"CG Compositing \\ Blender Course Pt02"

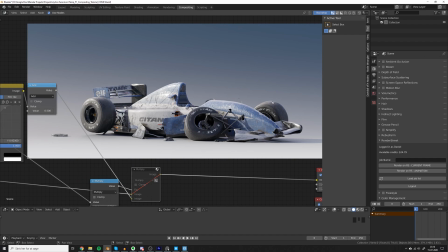6:43 Yeah so I think this is good because because it adds a bit more highlight on the wheels but it doesn't make the dark areas completely black so
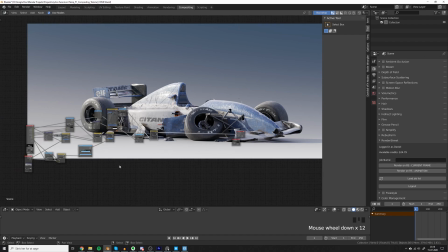6:52 we started out with this and we ended up having this okay so this is our compositing done now we need to work on the post effects
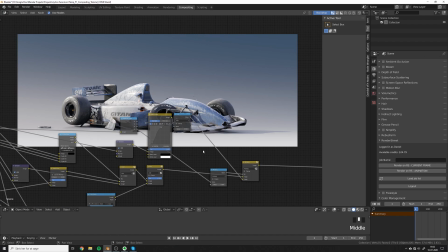7:00 so this is where the real fun begins so first of all let's try to add some glare to the render so let's search for the glare node and we can just put it on the main layer here to get it all over the car but I don't thing we'll do that right now but let's take the emitter and plug it right into the image here and see what result we get okay so we have a very small thing
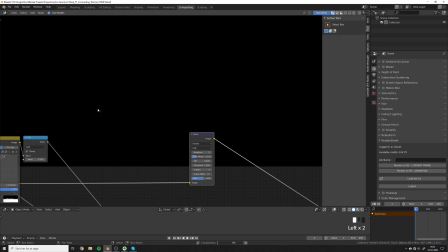7:19 here so let's try to boost this maybe set it to high this way we will get more definition where it will like catch the smaller pixels put the threshold down okay now we're starting to get something okay so it looks like we need to boost this because because of the camera
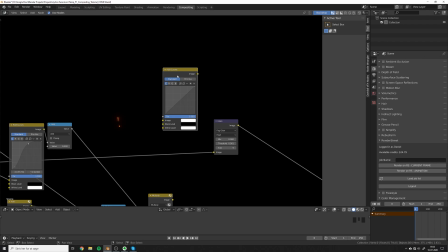7:33 angle we don't have a lot of this emission in the original render I had a bigger part because the camera was orientated a bit differently so I'll just boost
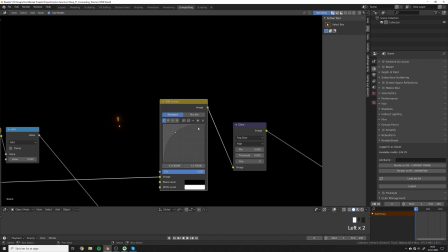7:40 this with a curve and see if we'll get a bit more yeah that was the kind of glow i was looking for okay so let's just add another add note
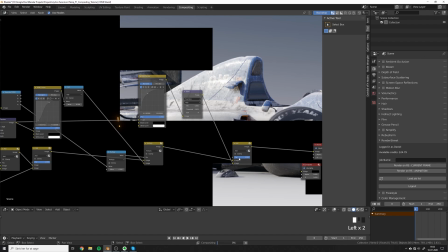7:47 and remember to use the add not the screen because we're working with the linear workflow and let's see what we get very very
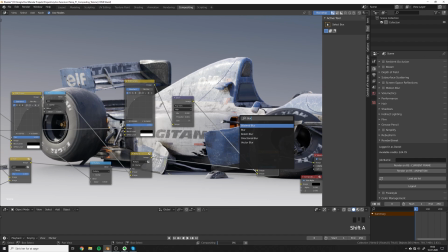7:55 subtle effect you know what let's just add a blur note to blur this a bit more and get a bit more fake bloom on top put it to fast caution to make it a bit quicker yeah something like that let's add another layer
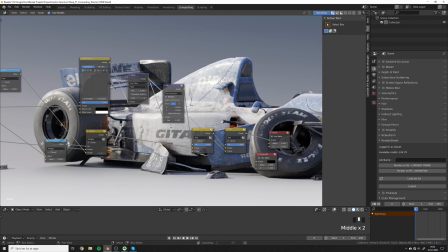8:09 put just the normal glare in here. Maybe put this down to 0.5.
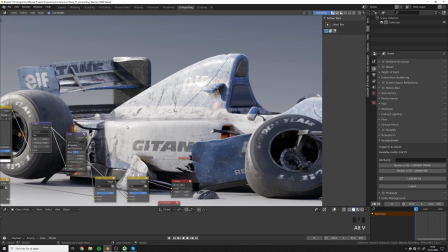8:15 So this effect is very subtle, but it's just to get like a hint of that really warm glow back here.
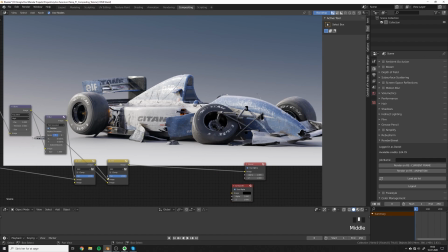8:23 I would like to go back and adjust the camera a bit. We could do that later and maybe make a new version.
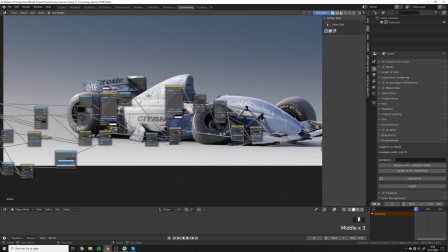8:27 And because everything is based on these layers, and we didn't use any custom masks, then we could just rotate the camera a little bit and everything would still work.
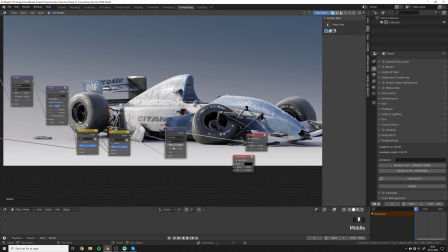8:36 So let's try to see what happens if we just add another fog glow on the entire car.
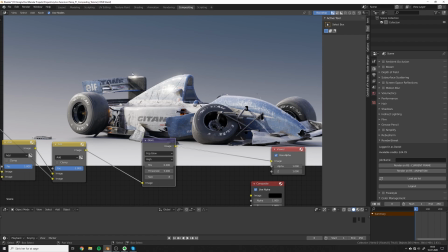8:41 We probably have to set this threshold pretty high. Yeah, so we get a little bit of glare here. Maybe it's a bit too much. So the higher you increase this one, the less glare you'll get. I am kind of expecting that this one here will keep burning out because it's so bright.
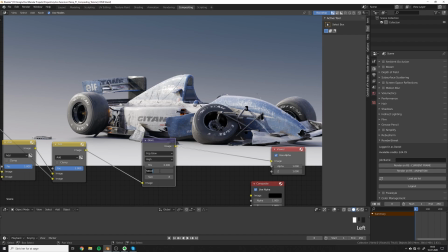8:55 But you know what? Let's try to do this one. Okay, so now we're getting a little bit of glare in this one.
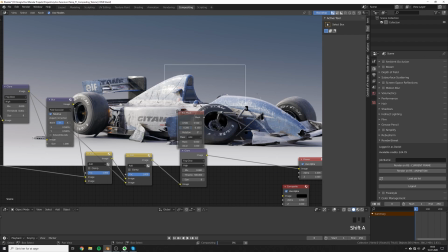9:02 And I think I'll actually do a custom mask for this. So let's just add a box mask and then pull this back a little bit, make it smaller.
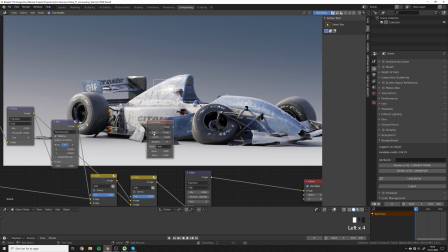9:13 Just put it on top of this guy here. So this is something we could not do if we were to do an animation of this.
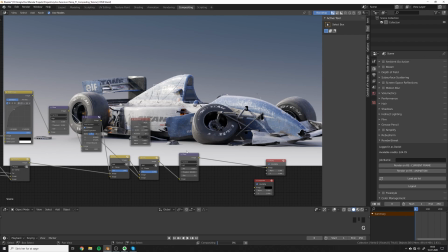9:17 Then we would have to animate the mask at least. We could do that, but it's very time consuming. So usually you would try to avoid that.
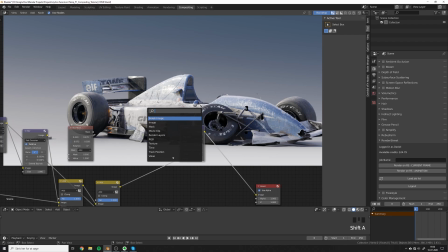9:23 So now let's take the mask and add a mix node and change it to multiply.
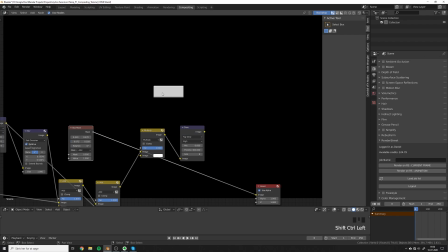9:29 Now we have this mask and the mask is just a black and white image. Right here it's not completely white. the reason for that is that we're actually using the filmic color space but as we are working in linear this is still white
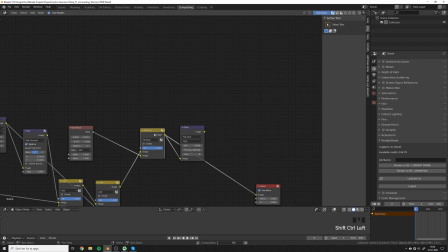9:40 we just see it as gray so it's kind of technical but just trust me it will it will work so here we go that
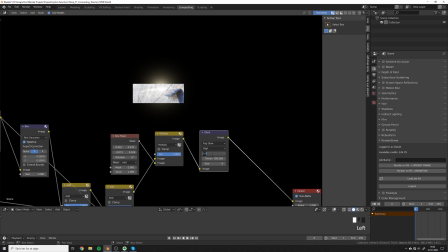9:48 is the thing we want to have and then the glare set this one to one then we'll only have the glare that's perfect okay
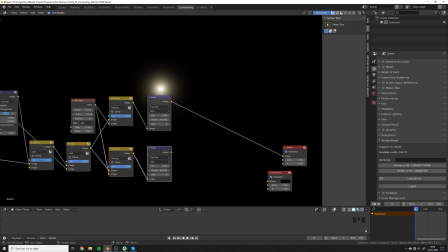9:55 so let's try to do the same setup oh and by the way if you press shift ctrl d then it will duplicate with the connections and then let's just invert the mask and this way we can get all the rest of the of the highlights so
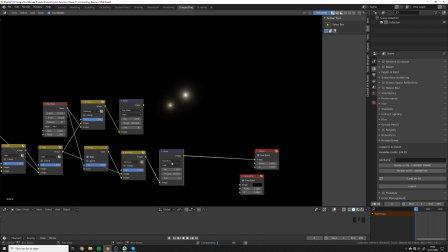10:08 let's pull this one down to like 50 and i
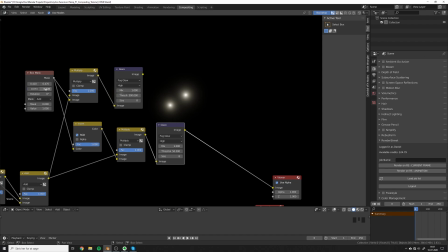10:15 think we're still picking up a bit of reflection there and we don't want that in this one let's pull this one i think it's this one
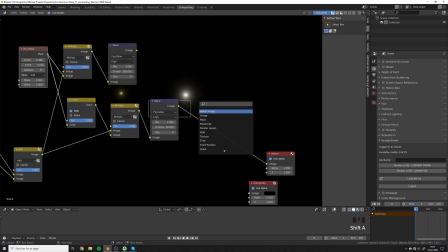10:21 which is up yeah that's perfect that's what we want okay great so now let's add in these two glares so let's use
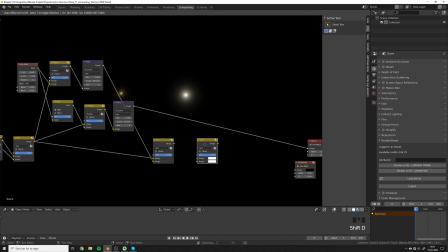10:29 the add and just Let's add it here and add the other one here.
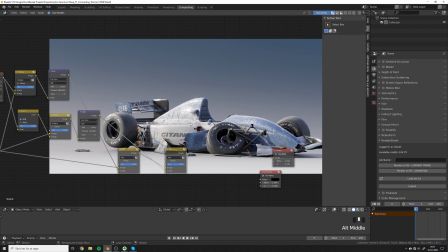10:37 Let's see how this looks. Yeah, okay. So that's just a little bit of extra punch in there.
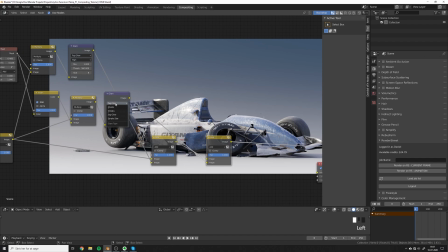10:43 Especially here, I feel like it's adding a lot of realism to this one. We could go ahead and also use the streaks to get a bit of like a lens flare in there, but I don't think I'll do it for this one.